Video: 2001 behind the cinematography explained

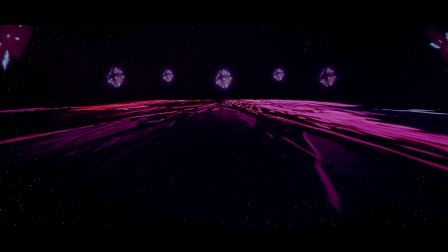It was the moment where science fiction turned spiritual, passage through time, death, space, and self.
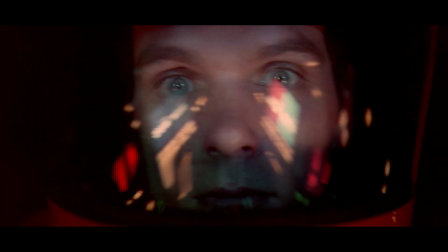Bowman doesn't scream, he doesn't speak, he sees, and in seeing is transformed, and so are we.
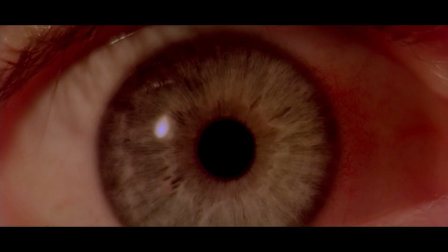The cosmic journey ends not in chaos, but in quiet.
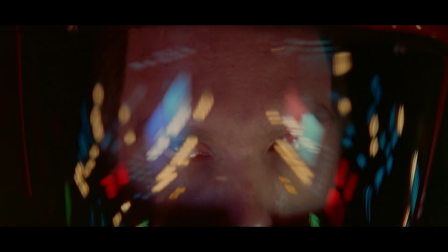After the cascading lights of the Stargate, after the dissolution of language and time,
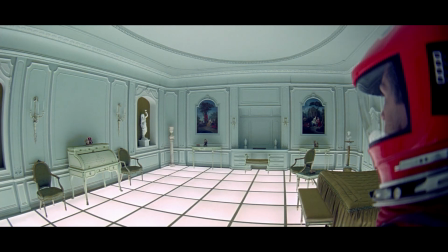Bowman arrives in a space that feels simultaneously ancient and unreal.
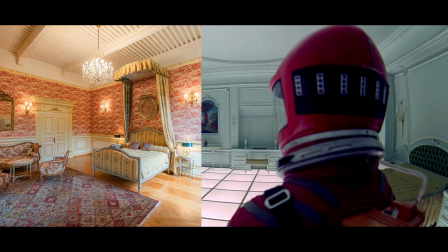A Louis XVI suite suspended in eternity.
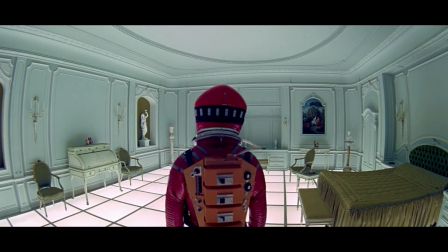This new classical bedroom, with its glowing floor and sterile elegance, becomes the womb of the next evolution.
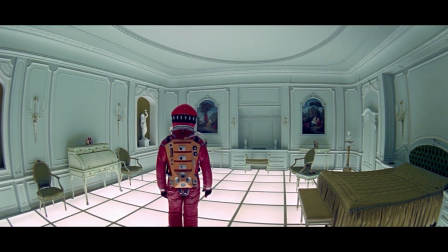Time falls in this space. Care dully ages without pain, without warning.
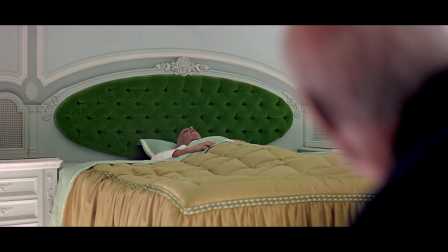Each transition punctuated only by glances. A man at a table becomes a man in bed, becomes something else entirely,
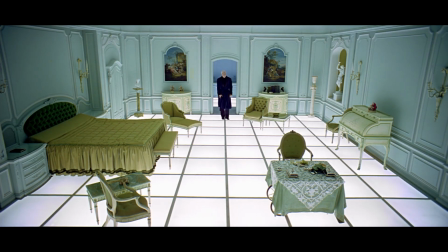turning a man's life into a silent metamorphosis, and then rebirth.
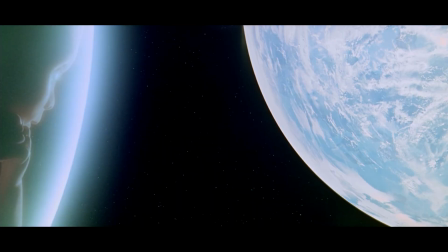The Star Child, Kubrick's final, silent enigma. It is both divine and grotesque, sublime and strange.
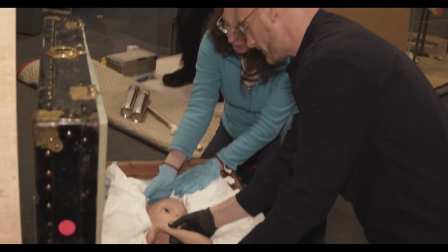Sculpted by Liz Morey, oversized skull was deliberately unsettling. A head too big for its body, like a being evolving ahead of itself.
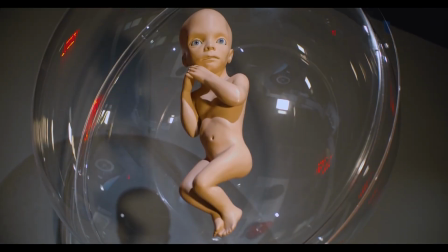Inside were motorized glass eyes, lending it the uncanny stillness of something almost alive.
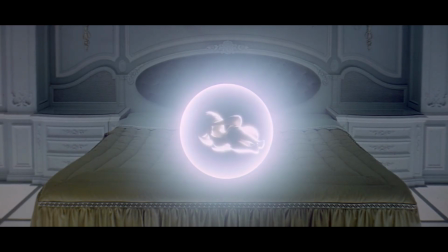The womb it hovered in wasn't digital. It was a rotating mylar balloon, spared with liquid nitrogen and lit from behind to produce a shimmering,
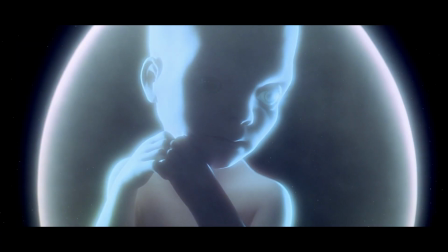translucent haze. In the film's final shot, the Star Child looks back at Earth, not with judgment, but with pure awareness.
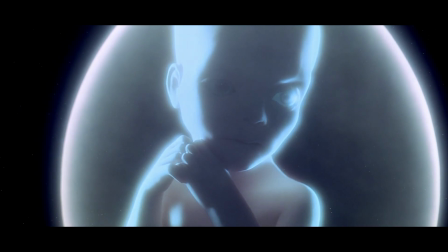It's not an ending, it is a return, or perhaps an evolution, a closing of the loop that began with a bone hurled into the sky and
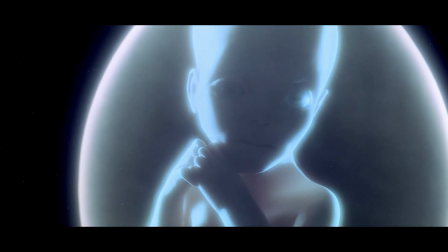ends with a gaze from the Star Child looking finally towards us.
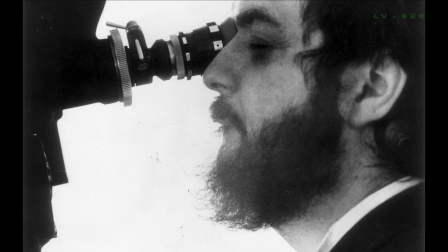Kubrick doesn't explain, he never does, he simply shows, and in the silence that follows, we are left to contemplate the infinite, and still the film ends with black screen and classic music. What is the ending? Why did Stanley design it the way he did? Is there an ending? That's the other thing. Is it a precursor to another film? Is it really the ending? The Star Child? Is the Star Child the beginning of the next evolution? The alien narrative of 2001: A Space Odyssey is just a sleight of hand. It's just a deceivement of the true core meaning of the film. Kubrick's masterpiece is not an extraterrestrial gods guiding humans through their evolution. It is about, and you can find this a great or an idiot idea to say out loud, but believe me, I will just break it down and it's just gonna be clear as day. 2001: A Space Odyssey is about the evolutionary effect of cinema on humanity. That's a big statement, I know. But let us break it down.
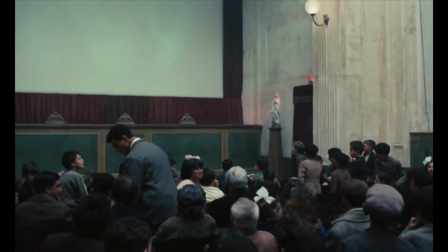It is about cinema itself, a meta-commentary on the act of watching, creating, and transcending the boundaries of the screen. First, we're gonna state all the points that will finally lead you to be convinced that this is kinda one of the true meanings of 2001: A Space Odyssey.
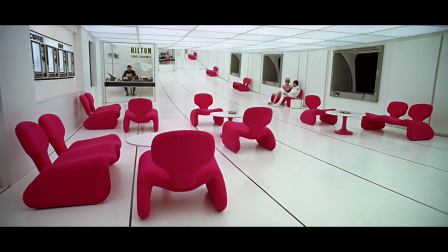From the Bones anti-gravity arc to the film is littered with deliberate continuity errors. These are not oversights, but breadcrumbs. The vanishing sweater.
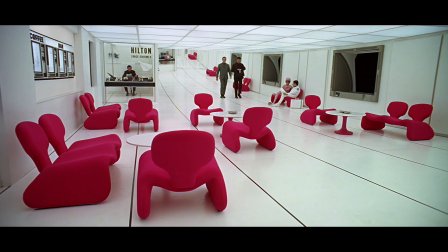As a matter of fact, I've reserved a table for you on my flight for It's been about 7 or 8 months since you were here last week.
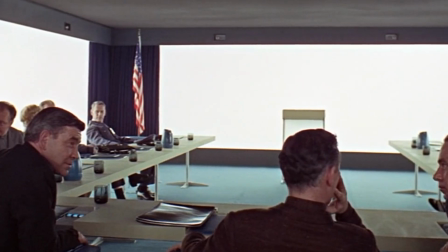And the swaying flags in windless rooms all signaled a constructed reality. Kubrick deliberately fractures the illusion of narrative seamlessness to to remind us that this is just a film.
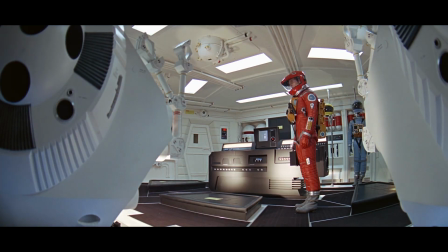The apes, the astronauts, and Hal are players on a stage. Their world meticulously orchestrated simulation. The monolith dimensions mirror the 17mm sober Panavision frame,
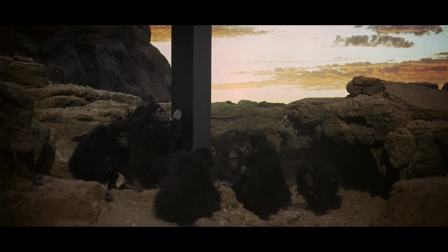the canvas of Kubrick's vision, when the apes circle it, when Bowman reaches towards its edge. They are confronting the screen itself. In the novel, Clarke describes the monolith as a teaching machine. But Kubrick rejected this literalism. Instead, it became a portal, a mirror, a doorway, not for the characters, but for the audience. And Kubrick states that we are looking into the monolith for 3 minutes at the beginning of the film. Each appearance of the monolith aligns with a shift in perspective.
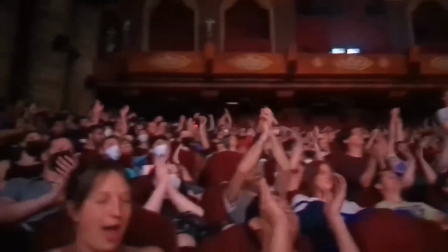The apes scream at the monolith as viewers might scream at a primal, overwhelming cinema screen.
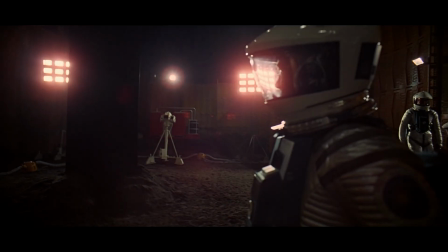The moon excavation, the slab's alignment with the horizon mirrors the widescreen frame.
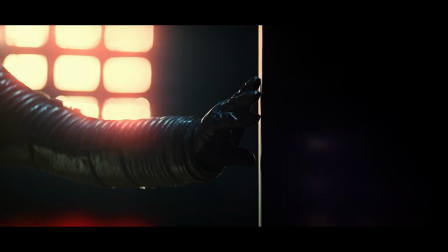Its edges blend into the edges of our perception. Jupiter's orbit, the monolith floats sideways, a 90-degree rotation that tilts the audience axis,
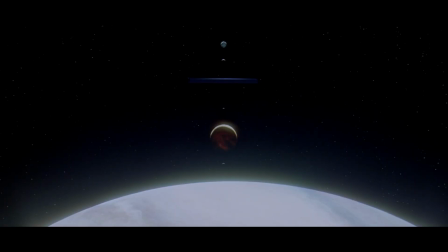preparing us for the Stargate psychedelic repetition. The cosmic bedroom.
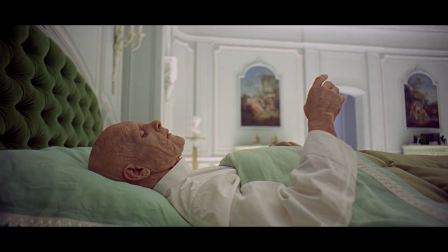Bowman's fingers hovers an inch from the monolith, an inch from the screen before the camera's finally breaks the fourth wall,
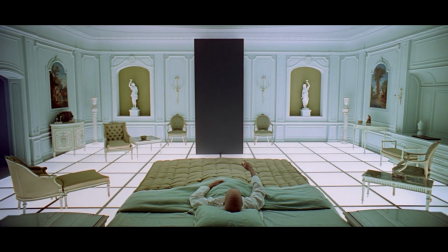exposing the set's artifice. The 90 degrees revolution. Kubrick obsessed over rotational shifts, the discovery that changes direction.
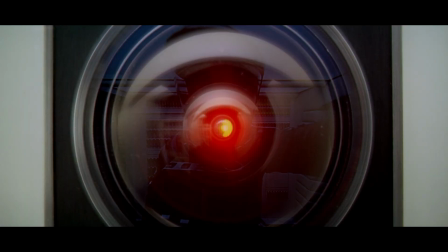Hal's eye, framed in a monolith-shaped panel, watches Paul jog in circles.
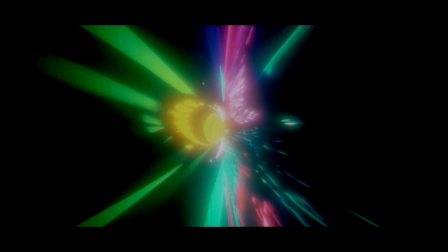Stargate sequence, where the screen itself rotates, collapsing vertical and horizontal planes into a void.
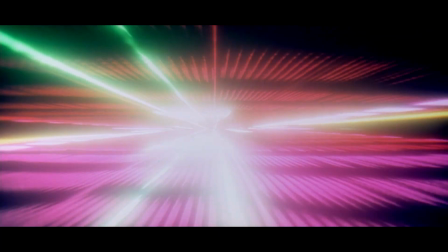The feedback screech what pierces the soundtrack.
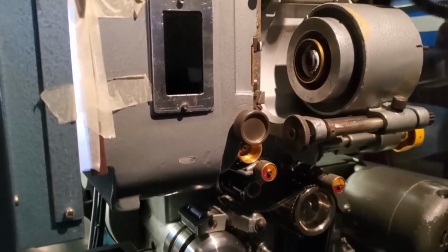It's the howl of a projector lamp, the scream of a medium recognizing itself. And you can find the 90 degrees from the total beginning, as we stated, the Moon Watcher, when he just tilted his head of understanding, and the tilting of the monolith itself, and the tilting of the bone, and the tilting of the Stargate. And you can see clearly a reference to the cinema screen, as you can see 3 cinema screens behind him speaking in this shot. Music of the Void. Legity's Atmospheres plays over 3 black screens before the title, during the intermission, and after the credits.
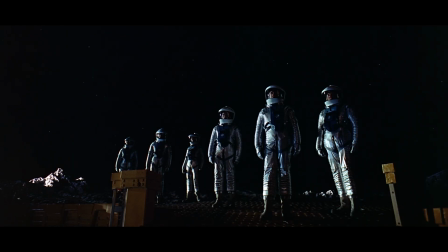These are overtures to the audience's mind.
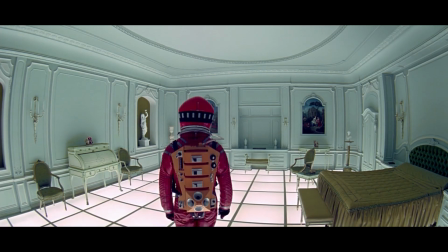The monolith theme, Requiem, evokes dread until its final sequence, where silence reigns.
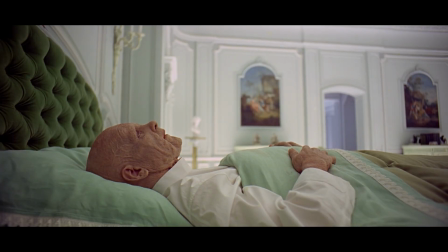Bowman, now clad in white, needs no soundtrack. He has escaped the film's audiovisual prison.
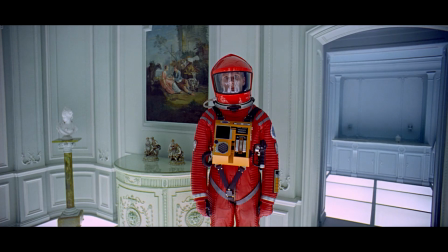The crew of the Discovery did not dream in hypersleep, yet Bowman, reborn in the neon-lit bedroom,
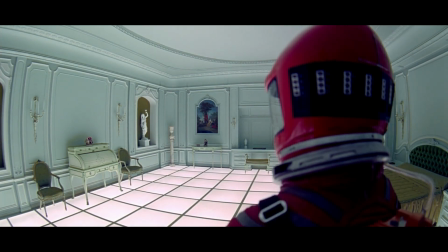splashes real water, eats real meat, and ages in real time.
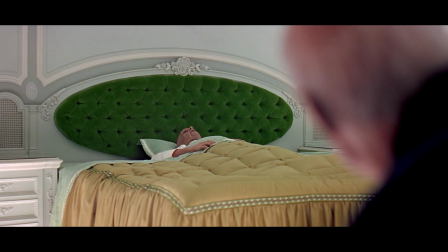This is Kubrick punchline, the dreamless.
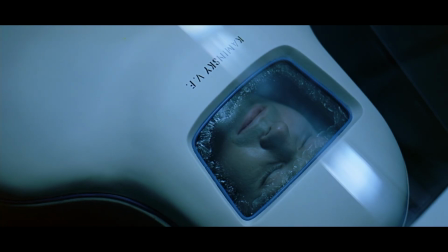Astronauts are trapped in the film's sterile fiction, while Bowman awakens to the messy, organic reality of the viewer.
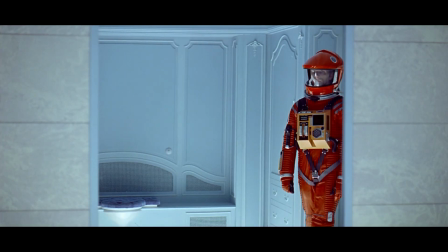The emergency revival instructions, a cheeky nod to the audience's role in resuscitating the narrative.
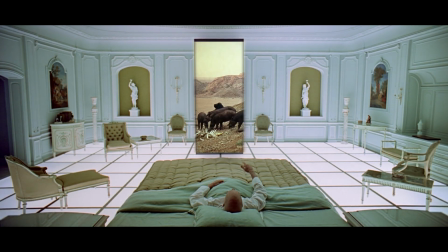In Clarke's novel, Bowman finds a TV above his bed, playing a documentary about Africa, the same footage that opens the film.
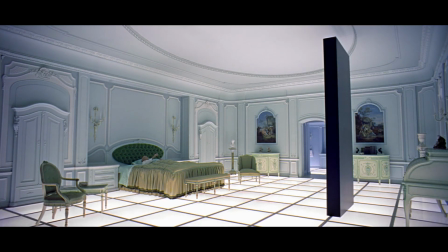Kubrick replaces it with a monolith. The message is clear. You're not watching a story, you're watching a mirror. The apes, Floyd, Hal, Bowman, they are us,
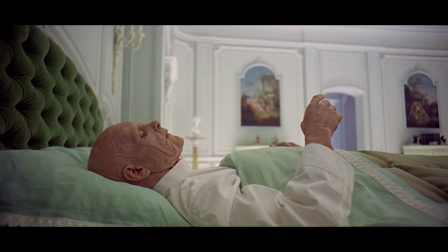groping at the edges of the screen, desperate to touch the light beyond. Even when Bowman found himself in that white palace, you can say, you can see in his eyes the look of realization.
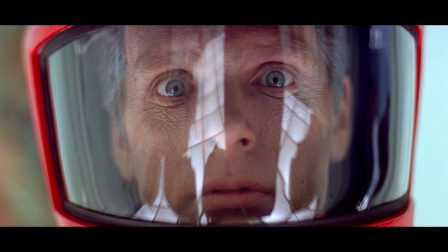You can see in his eyes that he understood, that he knew that he is not in real life, that he's in a film.